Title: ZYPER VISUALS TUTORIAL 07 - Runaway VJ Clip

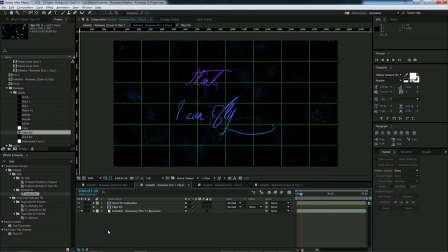And then secret weapon number two is all the adjustment that comes over all that clips. So I just copy paste them all the time. They are in the wrong order.
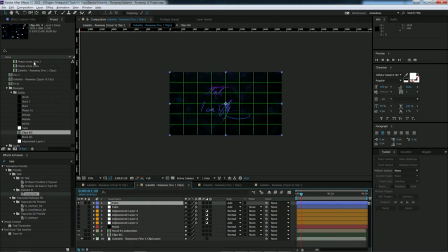So first one is a blue flare. So this moves sometimes. I think you noticed it if you follow my work. So this is just one flare, so it's here.
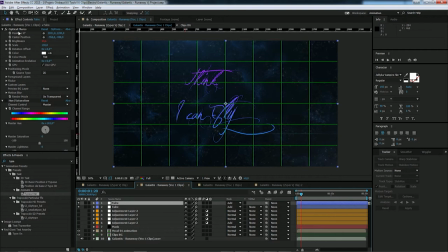That brings a bit more color over all that stuff. Then I have another one here.
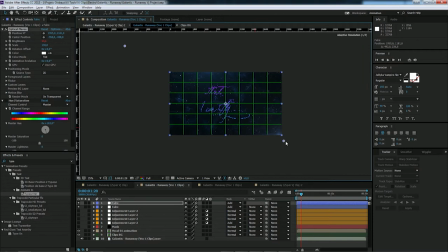So that one stays in here. Like that, it's made with optical flare,
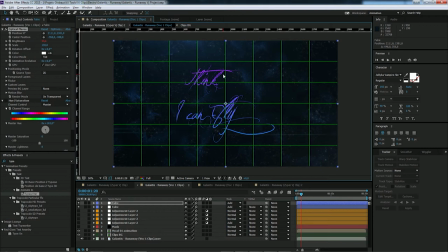just make them out so you just have that kind of glow effect that makes it look like you have something that is off the screen and that make it look like it's real space. So that make it looks bigger and more interesting.
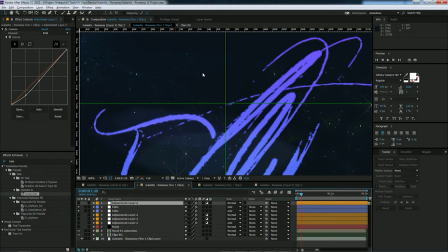Then I have some curves adjustment just to make, because when you add the flares, all the black areas are no more black.
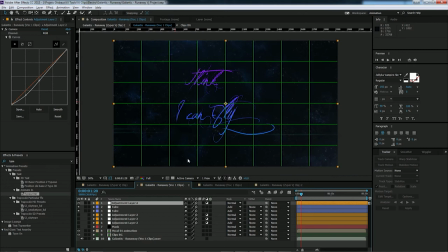So you have to turn them back to black like that. I have some mojo effect over it. I love that one. That's just to, same thing, help them to go to black without losing the colorful and the glowing effects.
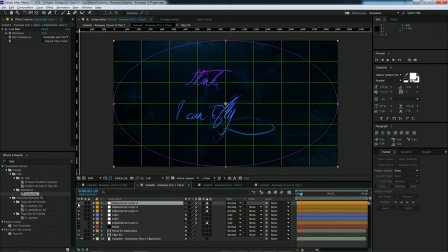Then I have some fast blur for the edges. That's something special. I don't use that all the time, really only when I want to have something like a magical atmosphere where it doesn't look too much precise. And over it some glow all the time.
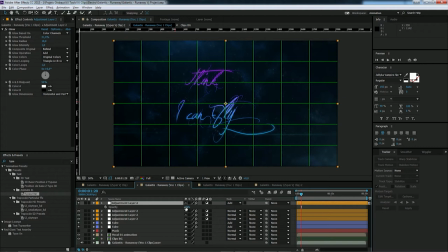Just some basic glow in add mode with just a really low opacity. And this helps me just as I bring everything more down with the curves, this helps me to bring the colors more up.
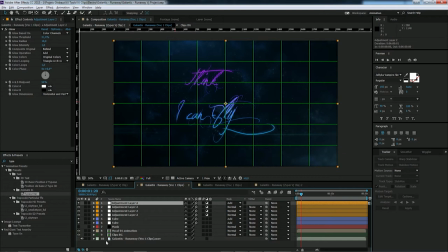See the difference? My blacks stay black, but my colors are still have more life. And then I add an overall black mask just to make the edges a
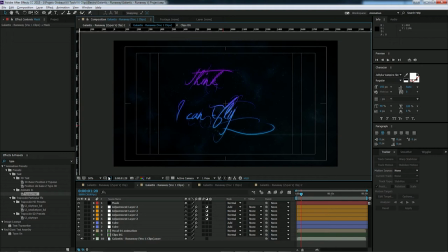bit more black and to concentrate everything to the center area where everything's happening actually.
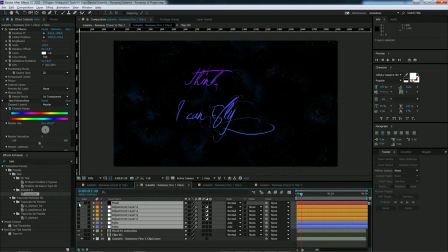So this is without the adjustment, this is with the adjustment.
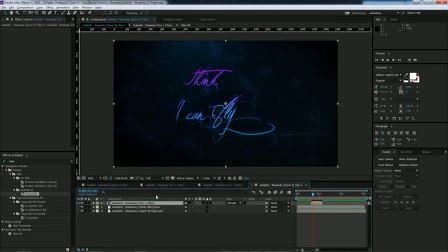So now what you have to do is just to finish all the lyrics, all the text.
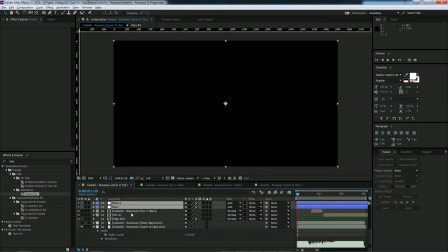I'm gonna really fast show you what I use for the second one.
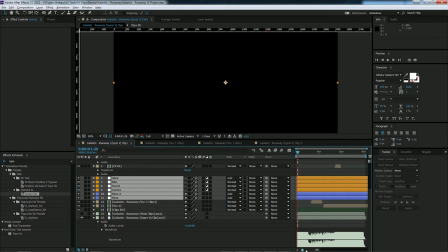So that's my main project from my own clip.
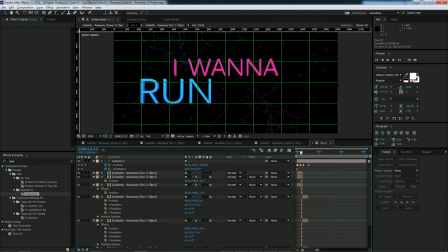So I have vocal one here. Yeah, vocal two is here. So for vocal two, I've just choose, I want to run away. And so this is made with a Kalinga font.
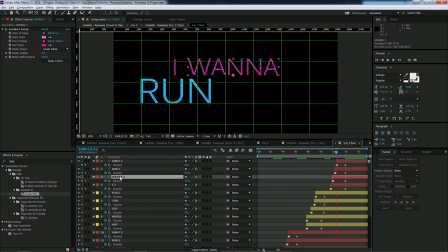Some people ask me for the font. So Kalinga, same thing, gradient on the runaway and on the I wanna, it's something more pink. So that's a cool trick when you want to, instead of just using one fixed color,
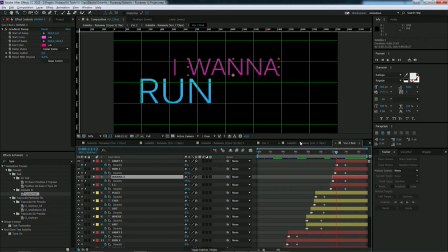you made a small gradient between two colors who are really looking the same, but they're just gonna give a bit more life to your text.
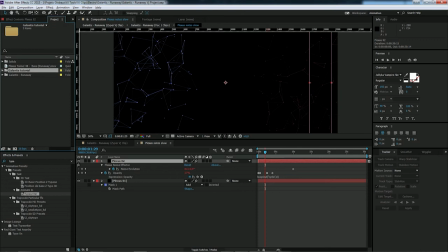So once we have done our text and main design, we have to introduce the plexus. background effect to give a bit more life to our background.
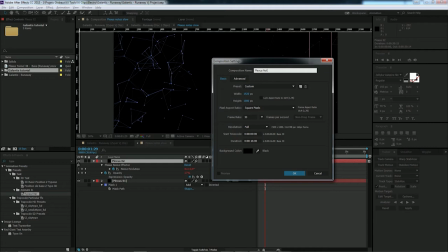So create a new composition, name it Plexus Notes
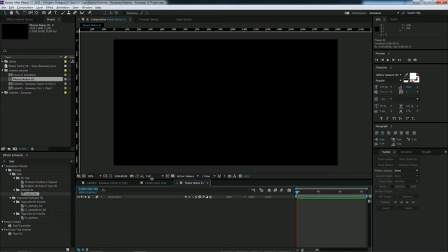01, 16 second length, and now we're gonna work that like a basic VJ loop like we do all the time,
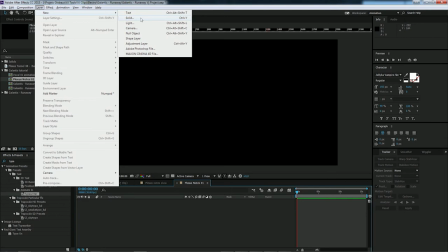and then introduce it into our footage. So create a new solid, name it Plexus
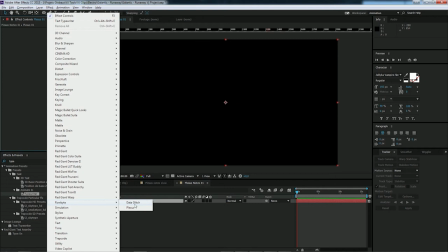01, and this effect is from a company called Robite here, and it's called Plexus.
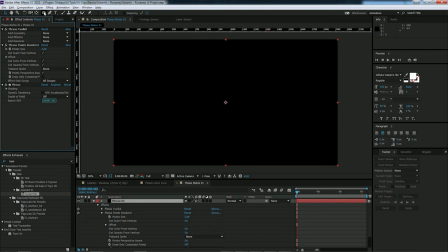That's a pretty heavy and complex plugin, but the final looks awesome. So you can find lots of tutorials about how to use it.